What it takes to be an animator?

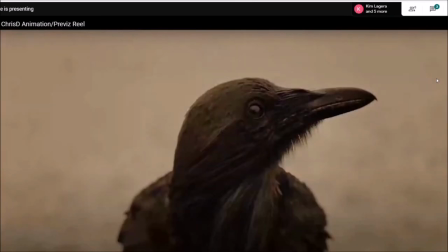(41:25)
And the work that came out for this show was pretty good on the Raven. Like, it was beautiful.
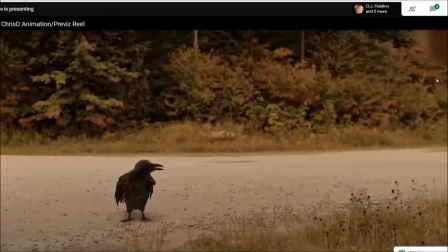(41:32)
This Raven was a... So penetrating the plate,
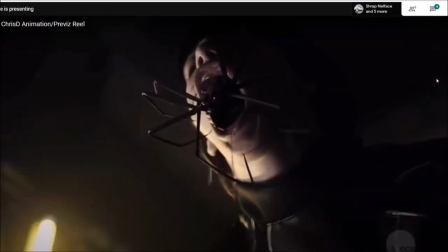(41:39)
basically, if this spider was rendered too far to the right or the left, when you look at it from the audience, it's going to look like the spider has some kind of weird connection issue going through the mouth. It'll be like some parts of it are just... They'll be layered wrong, you know.
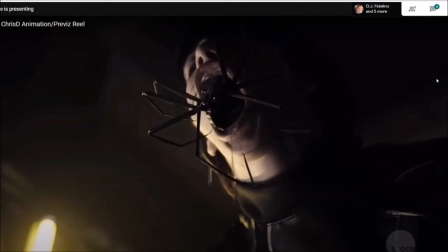(41:59)
They'll be like floating. It's going to be a nightmare for comp, and it'll look like it's probably floating over top or something's cutting through the cheek. So really, this is CG over a plate.
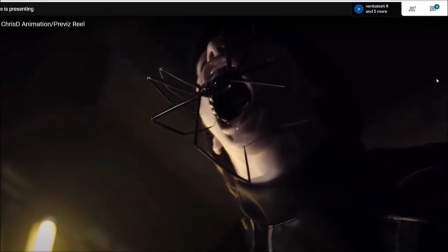(42:15)
So you have to have your CG renderer over top of the plate. The plate's got to be in the back. So everything that's going in behind the plate that we can't see that's coming out, like the body that's under the bottom part of the mouth that we can't see, that's all got to be rotoed out in comp.
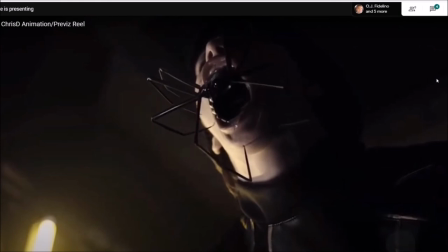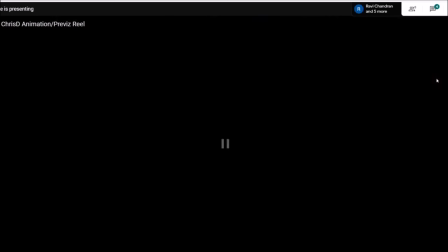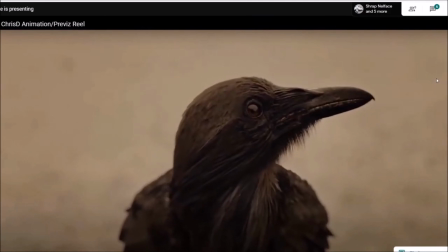(42:41)
It was my girlfriend, I think, who actually did the tracking for the head for this Raven. And tracking, there was a real Raven on set. Even though this is full CG, they actually filmed the real Raven as reference, which was great for us.
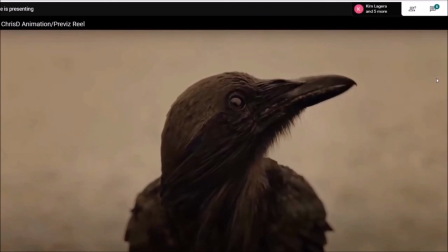(42:54)
And she tracked the head movement of it, which is basically taking the exact movement of the head of the Raven.
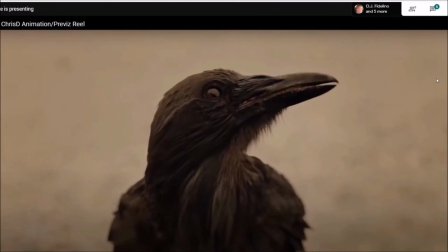(43:00)
And I thought that it worked so well, why should I change it? If it's working, don't break it, right?
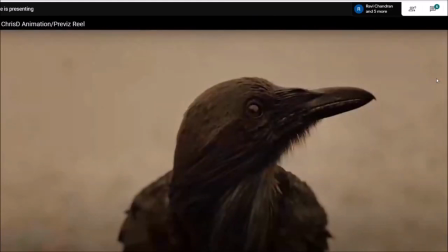(43:06)
So I animated the body to work with the head movement that we had going here. That head movement is actually tracked from a real Raven.
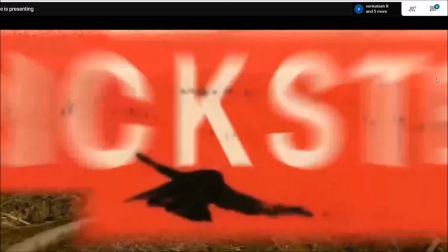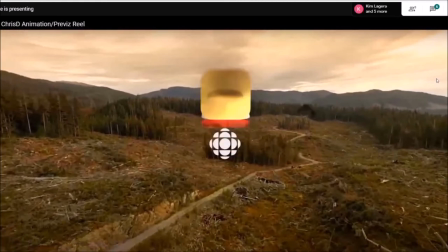(43:23)
This shot, when I was working on this shot, I really was going for trying to make it float with the camera.
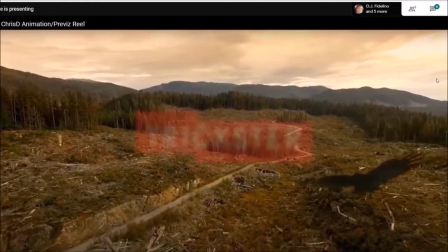(43:31)
The camera's not moving very fast. This little glitch here is just something that they did
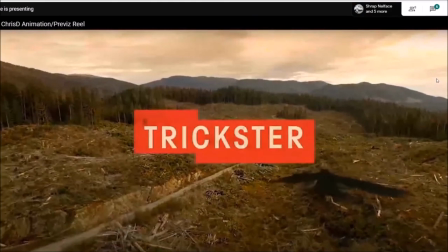(43:39)
in post past us. So basically, the people who did the marketing did that. It's a lot smoother in the show.
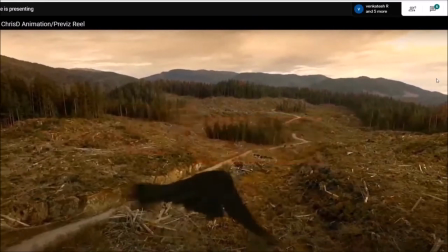(43:45)
But what I was focusing on was I just wanted to feel like it was floating around the same pace as the camera.
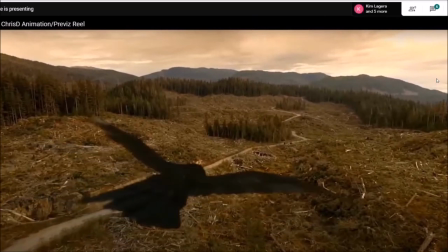(43:52)
This camera has been tracked for us, so it made that easier. And what I really wanted to focus on with the animation was I wanted to make it feel like the bird,
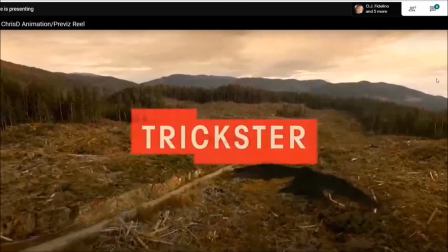(44:01)
at least on the wings, was reacting to kind of air and wind flow.
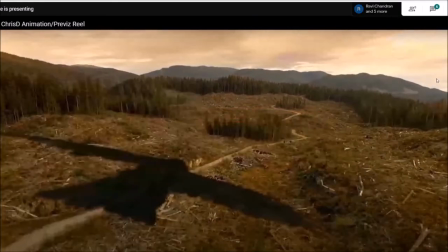(44:07)
I didn't want it to be like perfect. I wanted the wings to kind of have its ebbs and flows up and down with air currents and wind.
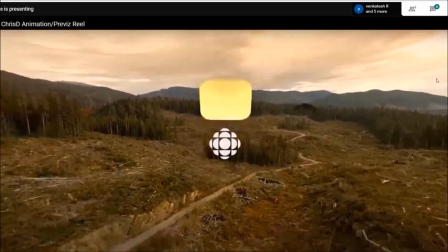(44:20)
When you do a shot like this, as an animator, the first thing you want to do is get your path of action.
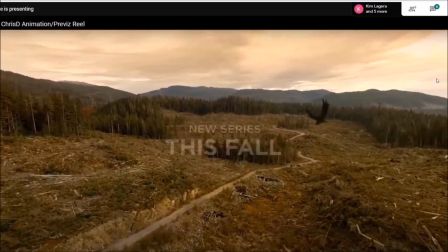(44:26)
This is basically a line where the middle of the main body is going to go. You just have the whole bird, not even animated, it's just like a T-pose going through.
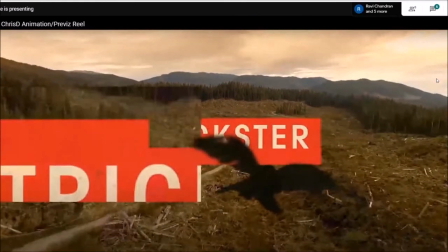(44:36)
And you work that path of action in with the bird just in like in a very stiff T-pose,
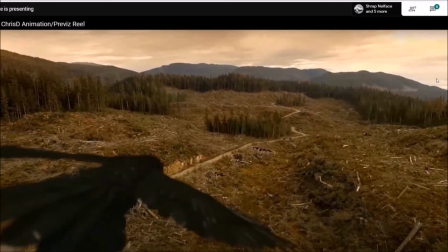(44:43)
and you go, okay, yeah, you know, I like this path, which for me was like from screen left to screen right, and then into the background.
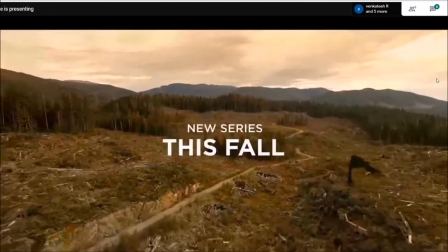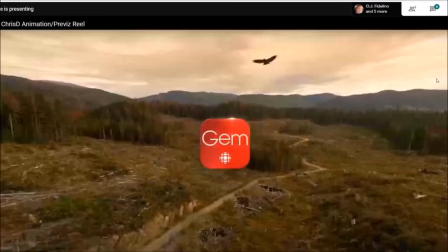(44:57)
The show was The Boys, and basically what I was told was lots of studios
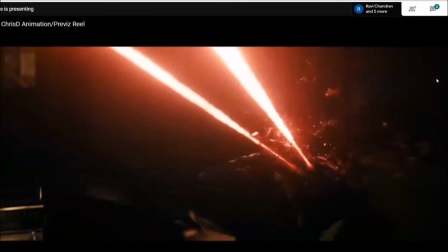(45:06)
were offered to do this cut sequence, but they were all failing at it. Basically, they didn't have too much time to do it. And this was a big challenge for the effects artist at the time, which was Kevin and myself as the animator.
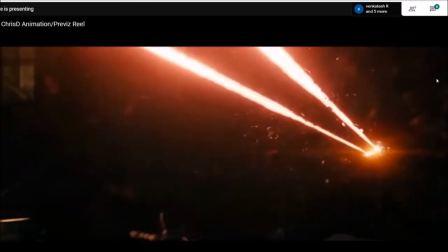(45:23)
And basically, it was, once again, communication is important here.
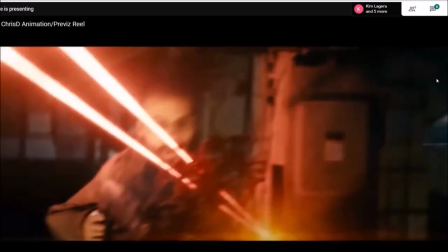(45:28)
We were back and forth with each other all the time.